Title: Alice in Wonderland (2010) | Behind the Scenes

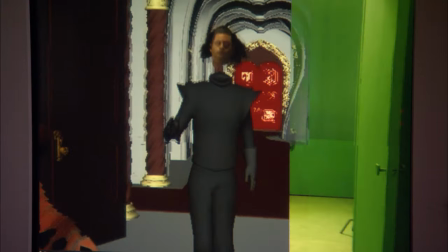33:00 It is Crispin Glover's real head on a computer-generated body,
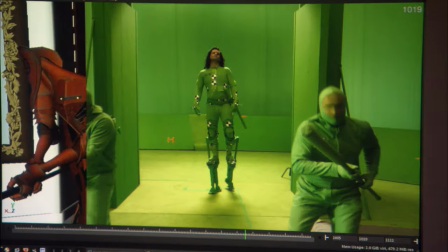33:04 but moving just like Crispin Glover's body really did when we were shooting on stage.
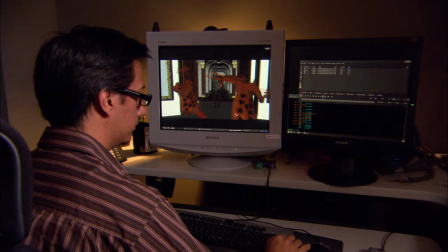33:12 I've never worked so extensively with green screen before, and it is something that seeps into your brain by the end of the day. The green screen vibe is not a very friendly vibe, so you want to keep it moving and keep things going as much as possible.
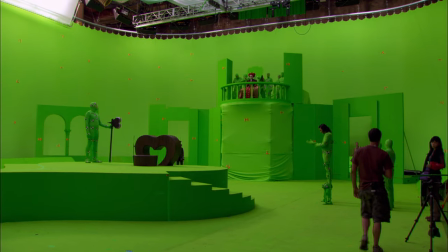33:29 So I'm of this kind of entire world of green, and I'm wearing green, and it's an odd feeling.
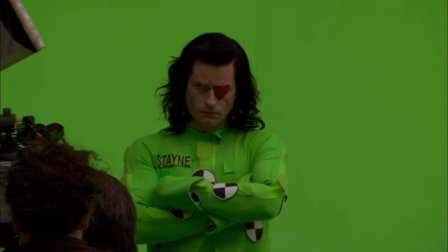33:37 I don't quite know how he navigates everything, because he's on stilts, and he's got one eye, because he wears an eye patch, and he's in the leotard, poor fellow.
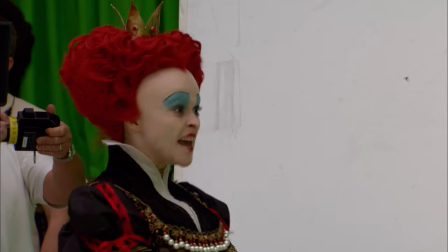33:45 It's my crown, and I, the eldest! Jabberwocky!
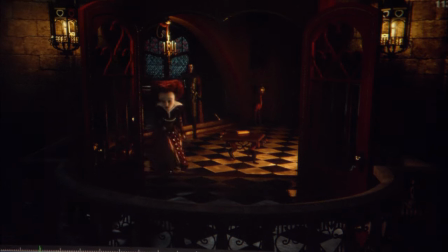A similar thing with the Red Queen, where, you know, she's an all live-action character, but we're doing some things.
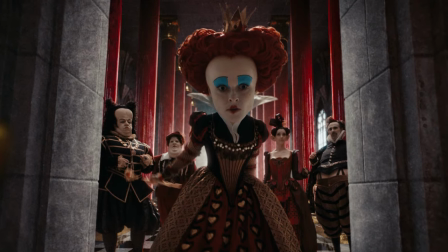34:05 We're taking her head and increasing it by 50 to 75% of its normal size.
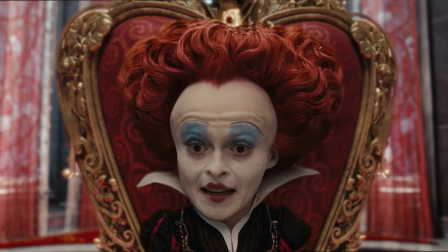34:09 I think probably my head's been growing for some time. You know, there's probably a tumor in there, and it's been pressing on the bit that controls the emotions.
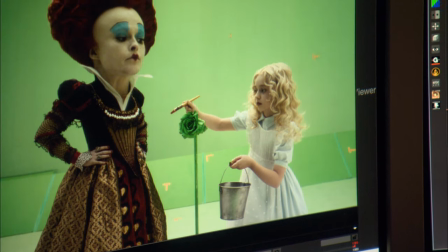34:17 You know, it wasn't just as much as enlarging her head, but her neck goes along for that ride as well.
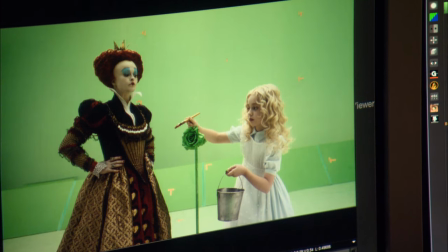34:21 So you can imagine if you turn a person's profile and you enlarge their head and their neck, their neck would no longer fit on their shoulders. So what we had to do is some pretty intricate tapering of the neck and the jawline to kind of get it to fit back into this design collar. The subtleties of blending her head into her normal sized body has been difficult, but it looks really interesting.
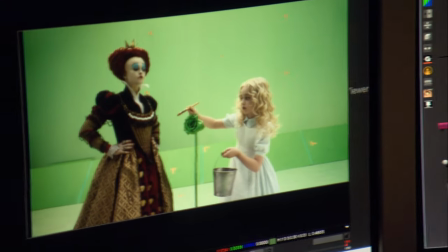34:42 So you kind of say, all right, what's great about that is it takes you to a mid-ground point, which is a real person, but manipulated and slightly mutated, so not quite real.
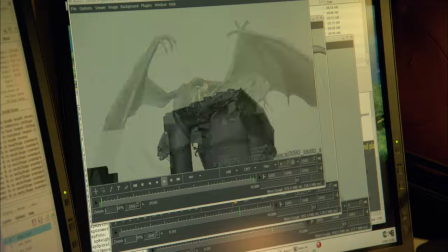34:54 And it's like this missing link between the CG world and Alice, who's always normal looking, even if she's 20 feet tall.
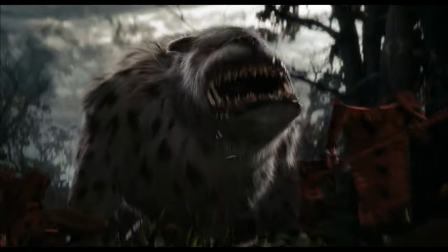35:05 Bandersnatch is a pure 100% CG character. He's kind of half bulldog and half grizzly bear.
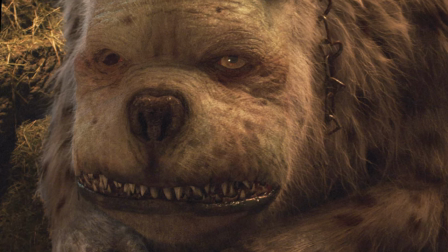35:11 Totally made up character, never really seen anything like it before. Our goal was to go with a slightly more naturalistic approach to the animation. Bandersnatch is particularly problematic because his fur is so long. To get all of the sort of like fine details to get something that looks, you know, just fantastic is computationally very, very expensive.
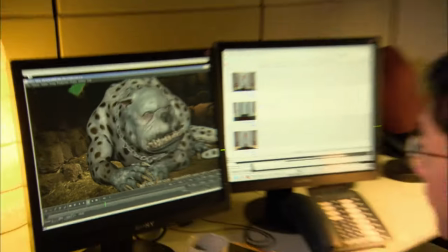35:31 You know, for a creature that is this large and what it's supposed to do, we want to get little, you know, subtle details and emotions.
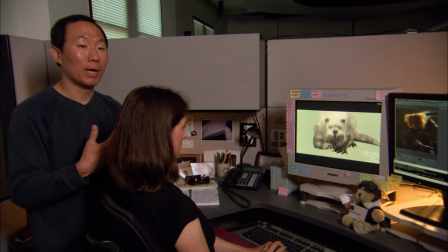35:38 So we are going to start adding in, like, you know, drool coming out of the mouth. To make it feel like he's really kind of wincing at that moment.
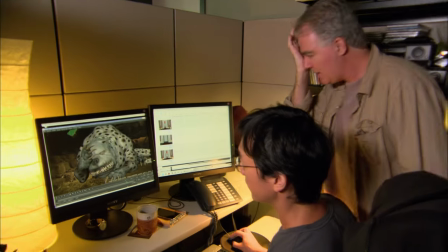35:45 Well, I just got to feel like it's really squishing into the eye socket, and it kind of hurts a little bit when he shoves it in there.
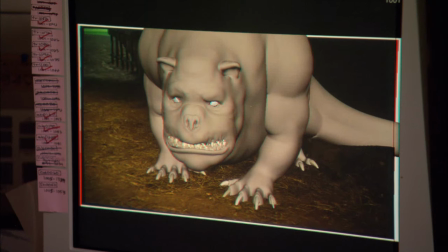35:50 Each of those things kind of helps just get a sense of realism into the image. Every little, you know, bit just keeps adding a layer of complexity. It's the most important thing, I guess, it's that it has a soul. That it's not, it's artificial, but it shouldn't look like that.
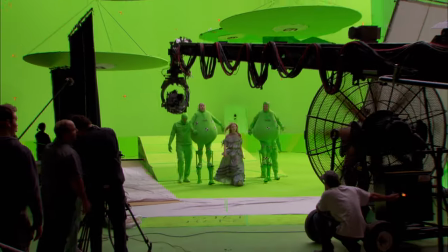36:08 Who is this Absalom? He's wise. He's absolute. He's Absalom.
And then there's two fun characters, which are Tweedledee and Tweedledum. You know, Tweedles were always my favorites in the books.
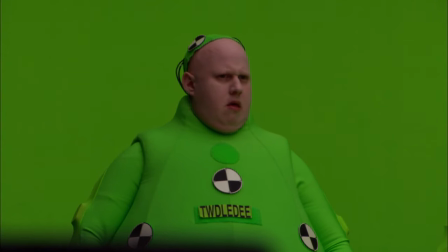36:18 I always adored them. I thought there's no human that can be that sort of funny or cute or sweet or bizarre.
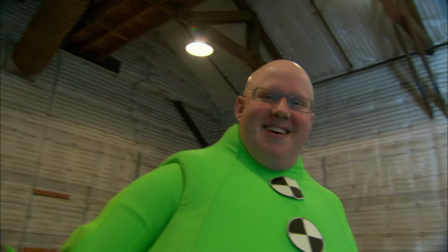36:28 And Tim found him, Matt Lucas.
Hello there, friend. How you doing? All right.
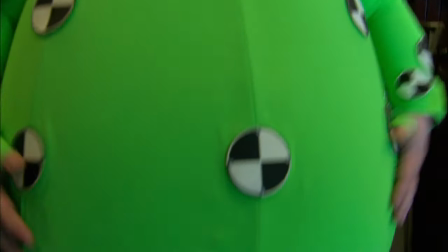36:33 I've put on a little bit of weight recently. Can you tell? No.
The way we have to photograph them is Matt Lucas plays both characters. He has another person, his double, that's working with him,
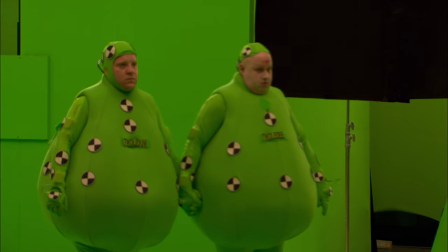36:45 who's also in this kind of teardrop-shaped green suit, and they play off each other. So they can interact, they can have dialogue back and forth,
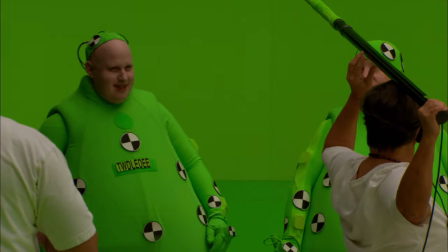36:54 but what we do is as soon as we've shot Matt as D and Ethan as Dumb, we then have to switch the roles, and Matt has to play the opposite character. We do a few takes as one Tweedle, and then we swap.
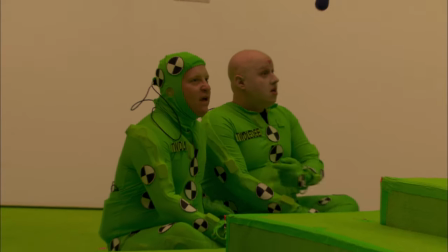37:06 And so you have to remember your timing and things like that.